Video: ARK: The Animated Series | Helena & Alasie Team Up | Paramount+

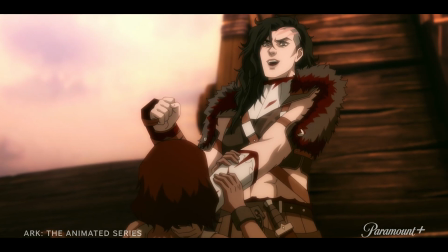4:18 I needed a new dwarf jester, and for that, I'll leave you your tongue!
So there was this very peculiar echelon of women in the time after Augustus who came from, prominent and prosperous families and voluntarily decided to sneak out by night, more or less, and compete as gladiators.
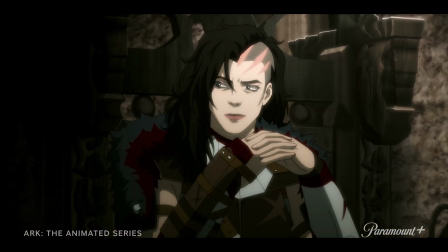4:38 And so the gladiatrix takes this to an obscene extreme,
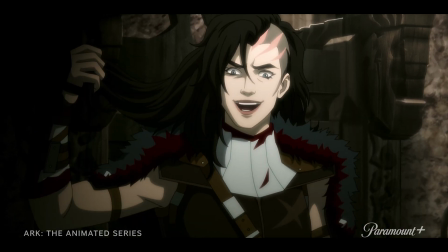4:43 where she cares so much for her own liberation that she does not care how many throats she has to cut and if they're innocent or guilty. She enjoys her power. She's a more feral version of Nerva in a lot of ways, because even he is trying to do his duty and return to Rome.
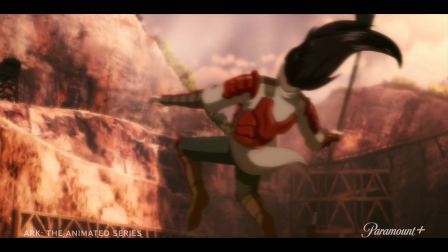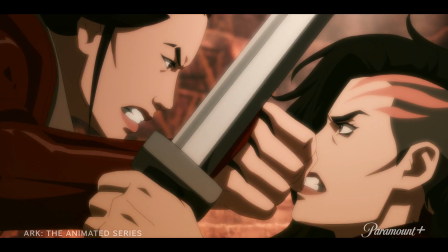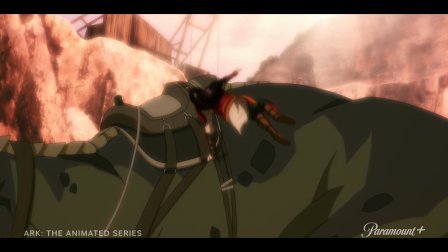Whenever we do any kind of fight choreography in ARK, we always look at the kind of power dynamics. What dinosaurs are in it, right? And I think that's one of the fun parts that people love about ARK is the idea is that you're mixing and matching, like who's more powerful, a Tyrannosaurus Rex or a Stegosaurus or a Triceratops. And I think we're reliving our fantasy as kids playing with these dinosaurs. I'd say the biggest obstacle for this fight scene was dealing with the scale. We have the Yudi and the T-Rex and then these two giant creatures, but we still have people on top and we want to get their emotions across.
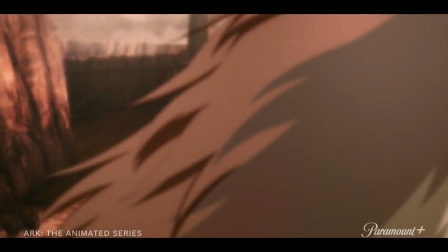5:51 So kind of the staging of the camera work and keeping the scale of these creatures was a challenge,
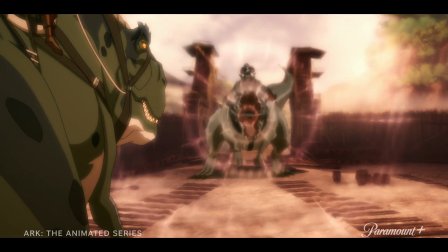5:59 because we do want the camera to be low and looking up at these behemoths,
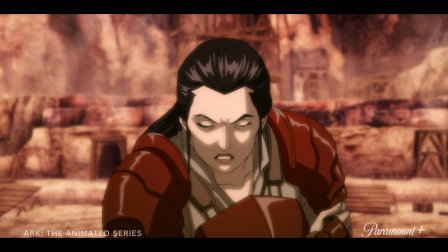6:03 but at the same time we still got to be able to see the characters emote to keep the action and
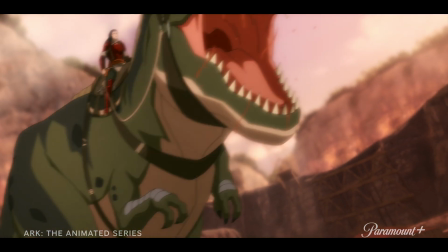6:09 the stakes high.
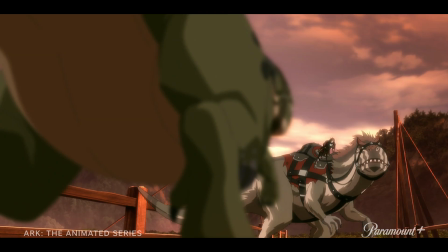6:14 We're working off the script that had,
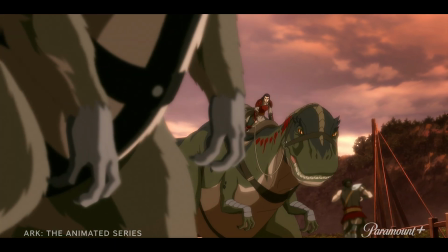6:17 descriptions of locations in the camp, but now we had to figure out in a kind of an overhead map where everything is. And I think that's one of the hardest things, is figuring out like where the stampede comes in, where do they go, where does the fight take place between Mayin and Gladiatrix, where exactly is the entrance to the caves, and where do they come out. And these are all things that we did early on, once we got the first draft of the script and we started mapping out. We just started, figuring out with the director where each of these locations are, and then, of course, drawing those out.
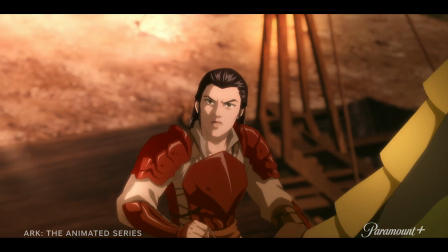6:50 Helena, take the shot!
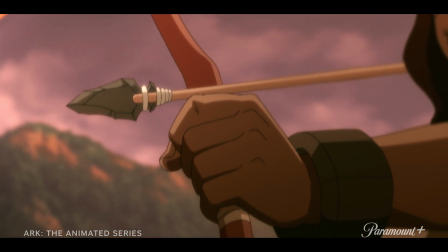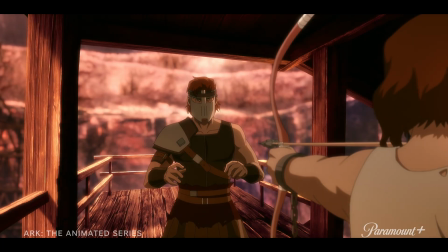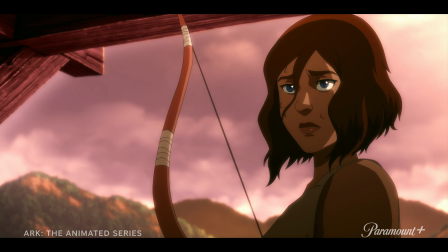7:03 Please.
There's a very key thing that we wanted the audience to see, where those warnings that Mayin has given Helena about doing what is necessary to protect the innocent,
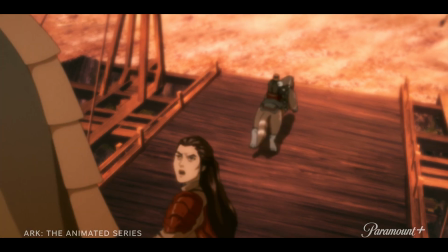7:17 that it all comes together in the form of seeing this soldier who's been a part of this brutality, this tyranny. He's certainly culpable morally, but it's a little bit more gray to see him retreating. And Helena has to use her bow to really take this person out, to kill a human being. And she's torn with that.
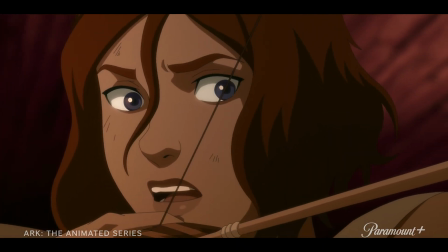7:39 And as she watches him, she's seeing these other people that she has met on the ARK that have died.
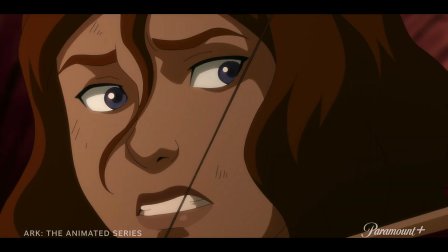7:49 And she can't do it. And that's a choice that she makes. It's not just the fact that maybe that she felt she couldn't. She made a choice not to. And that's obviously going to set up a lot of conflict with her and Mayin, and it will also have some ramifications further on in the season.